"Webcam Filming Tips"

So, you need to record yourself on webcam. Well, whatever your reasons for working remotely, we can provide all the tips you need right here.
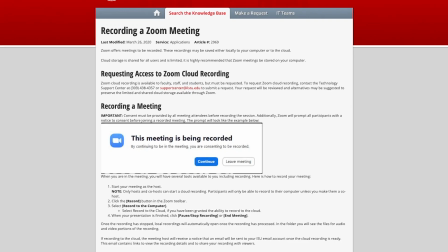7s
We won't be covering the technical side of recording your Zoom session, as that information is already available on the IT Help site, and you can follow that link in the description.
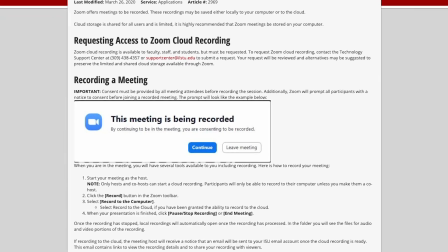15s
This video will focus on the ways to make you look and sound great on camera. So let's start with your space.
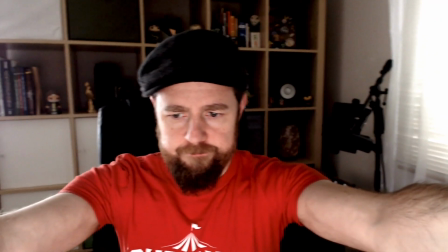20s
You want it to be bright and quiet. Some of you are working with a desktop computer and don't have much mobility, but some are on a laptop and can choose your spot.
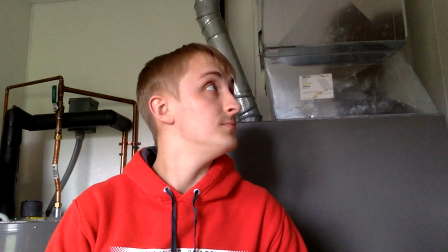29s
Wherever you are, try to avoid filming near HVAC equipment in the house, the refrigerator, or the kids' playroom.
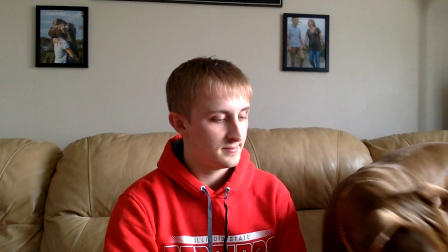35s
You might want to toss something to the pets to keep them quiet and occupied as well. The next thing you want is some light.
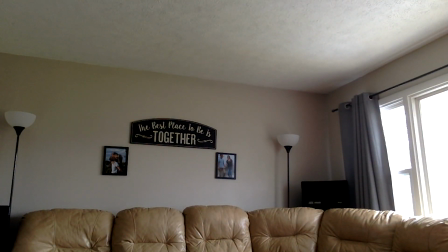40s
Ideally, you'll be able to work with natural light, which is as much sunlight as you can get pouring into the room.
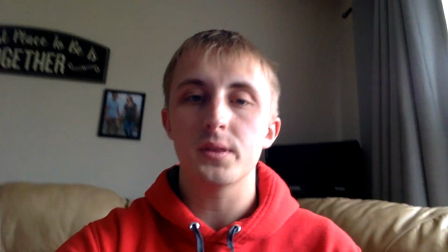45s
Now here's the part where most people mess up. They want to put the light source in the shot, which puts it behind them.
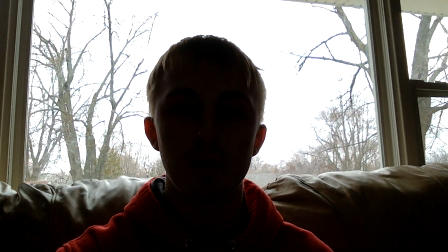52s
Don't do that. Your camera will expose for the window, and it will turn you into a silhouette.
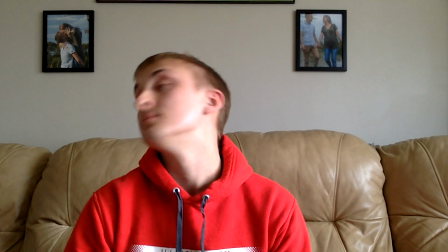57s
Instead, try putting the window on your side, or behind the camera, that way the light is on you and not the lens.
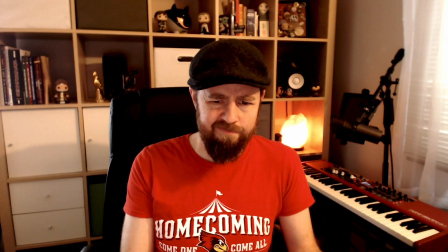62s
If it's bright enough outside, turn the rest of the lights in the room off.
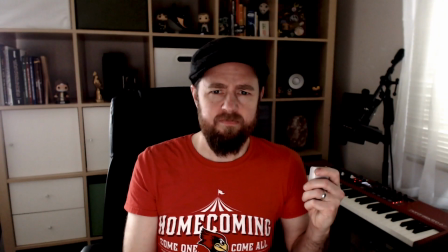66s
Sunlight comes across as blue in the camera, so most of the household bulbs that are in the shot will appear orange and cast that color on your skin, which is not flattering.
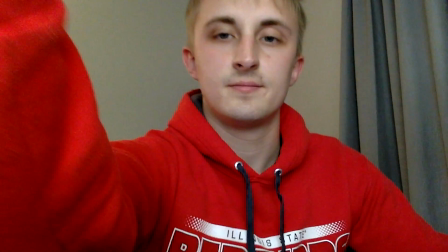74s
If it's dark outside, you'll need to get creative with your lighting, but again, keep the lights in front of your face and out of the shot.
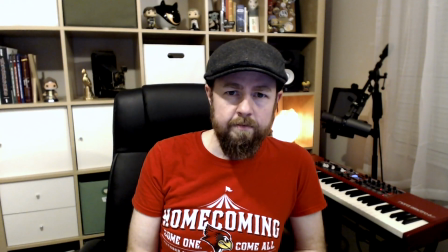80s
Extra credit if you can avoid having gross shadows on your face from having the light completely overhead.
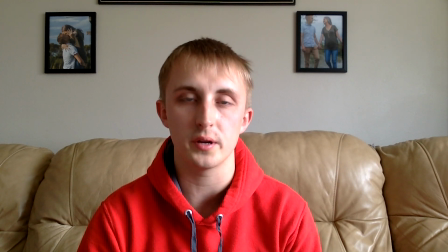84s
The default microphone on most laptops and webcams are not the best quality so you'll want to speak up to keep your microphone from having to do any extra work. If you're gonna be doing this a lot it might be worth grabbing a USB condenser mic. This one cost me around $100.
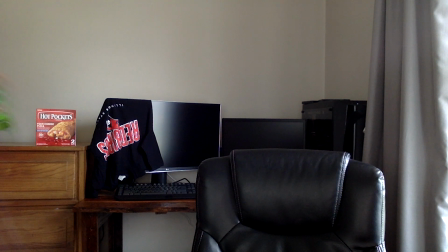98s
Once your sound and lighting are good check your surroundings. How does the background look? Piles of dirty clothes and pizza boxes in the shot?
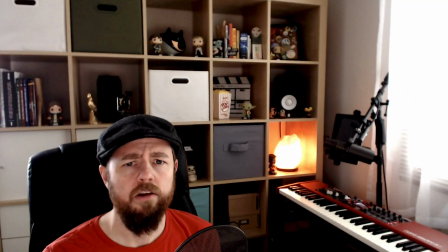104s
Swap those out for a nice plant or some knick-knacks. Keep an eye on your framing too. You don't want to be dumped down in the corner all sad like this. Now that you're ready to roll look into the camera, hit record, smile, and don't forget to project your voice. Good luck!